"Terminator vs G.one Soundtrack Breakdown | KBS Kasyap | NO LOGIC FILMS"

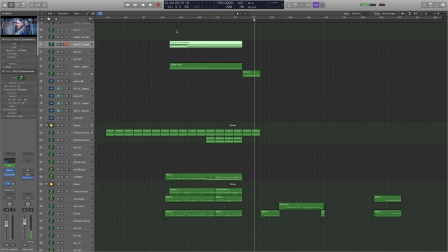But that's about it. Nothing else. And is there anything else?
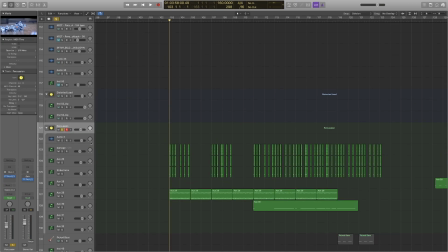Yeah, the percussion, of course. The percussion again, I use the same instruments, man. Damage, strike force, and the one which I told you before, I bounce.
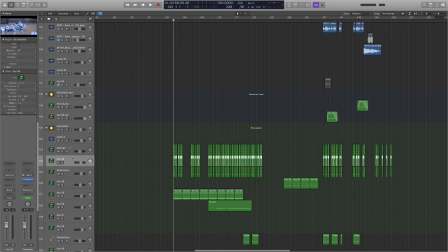That's the same thing. There's another.
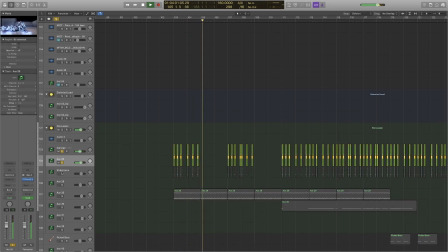I wanted something very fast. That's the reason I added this Hans Zimmer exotic hits.
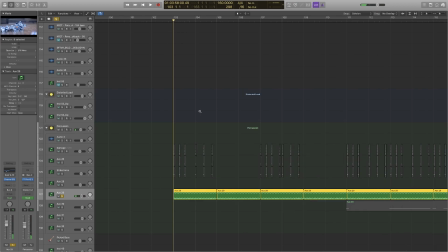It's kind of. It's not quantized exactly because the library can't play this fast. It's like 160 BPM. It can't really play that fast. But it kind of also makes it a bit real because real players can't play exact on time also. Yeah. So yeah, it balances out, I guess.
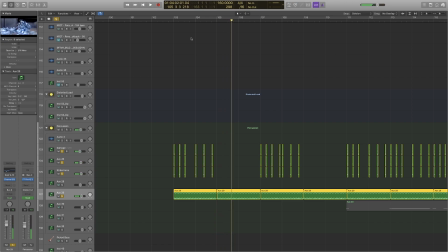It gives this nice movement to the track all of a sudden.
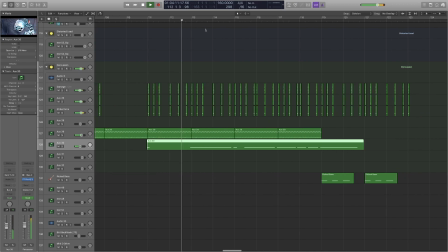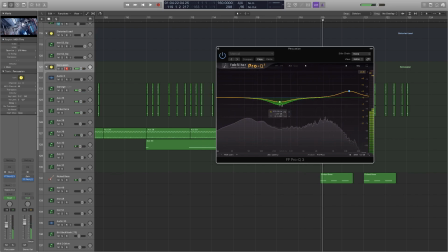And I removed a bit of mids. Usually this is the area where there's a lot of room sound. There's a lot of room sound actually. And percussions usually are recorded in different rooms, different spaces.
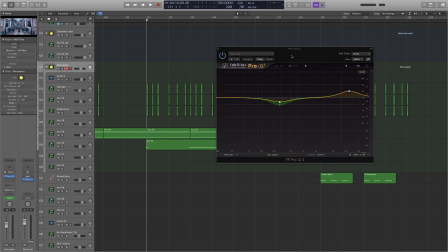So there's a reason I usually remove the mids in the percussion. When you open Logic Pro X, you get this big bass.
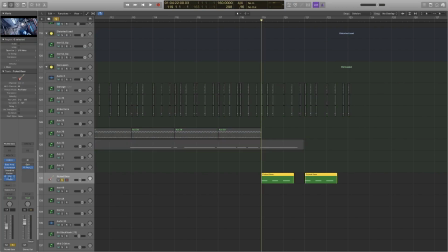I opened that and added pedal board. Pedal board is so good for the distortions.
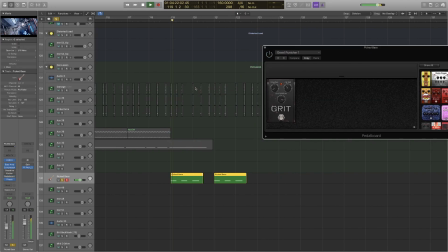Like literally, you can see the day and night changes over here. See, there's nothing over there right now. Look with the distortion. So good. Like it's very crispy, very meaty.
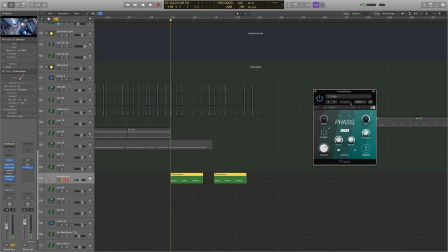And there's another Native Instruments plugin, Phases. Makes it a bit more wide, you know.
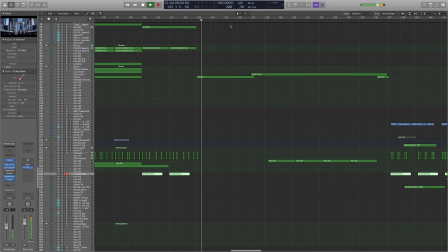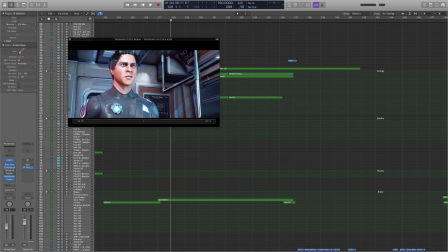And that's the G.one theme. And I wanted to make interesting again.
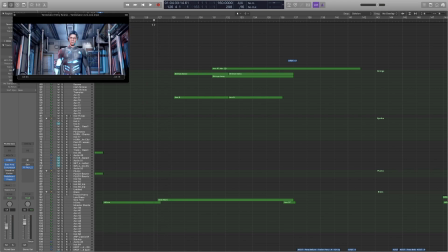So this time, since I already introduced the orchestral stuff, I wanted to continue with the orchestral stuff.
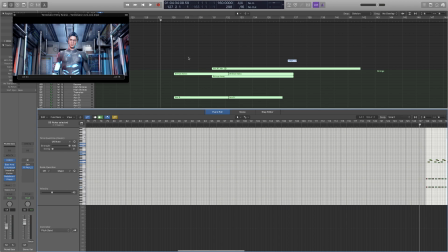And this time, I'll just play it. I'll just play it. Let me talk then.
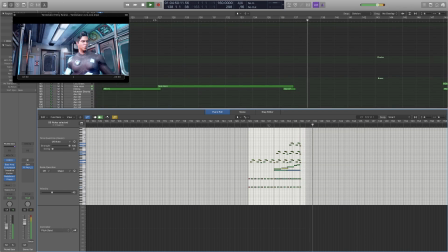Yeah. So it's like
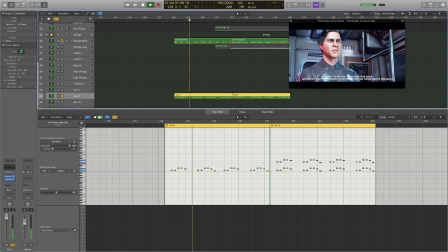so the this is the solo violin. This is not solo violins. This is like the first violins only. It's like the first chair. That's it.
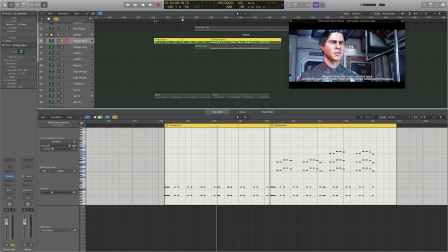It doesn't have that full sound as this one. These are the full strings, and I only played the lows. In the second half, I added more melodies.
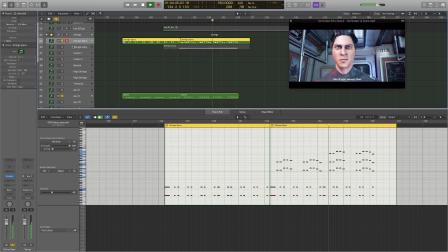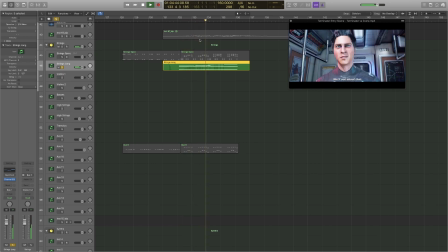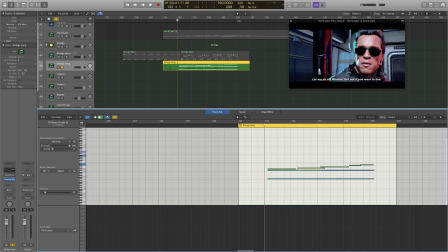The string melody kind of leads into the climax of what's going to happen. There's the right time where he's like, "You'll be terminated." You know, that's the end of the conversation, and he moves on to use his shotgun again. So it's like without this, you'll feel empty. It's like suddenly there's not much of transition there.
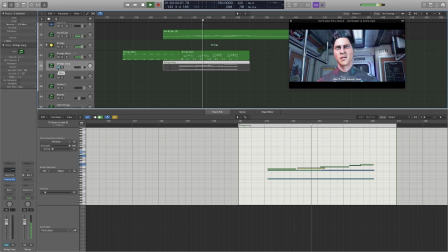See, there's no transition or there's no you don't know where the melody or the film is going.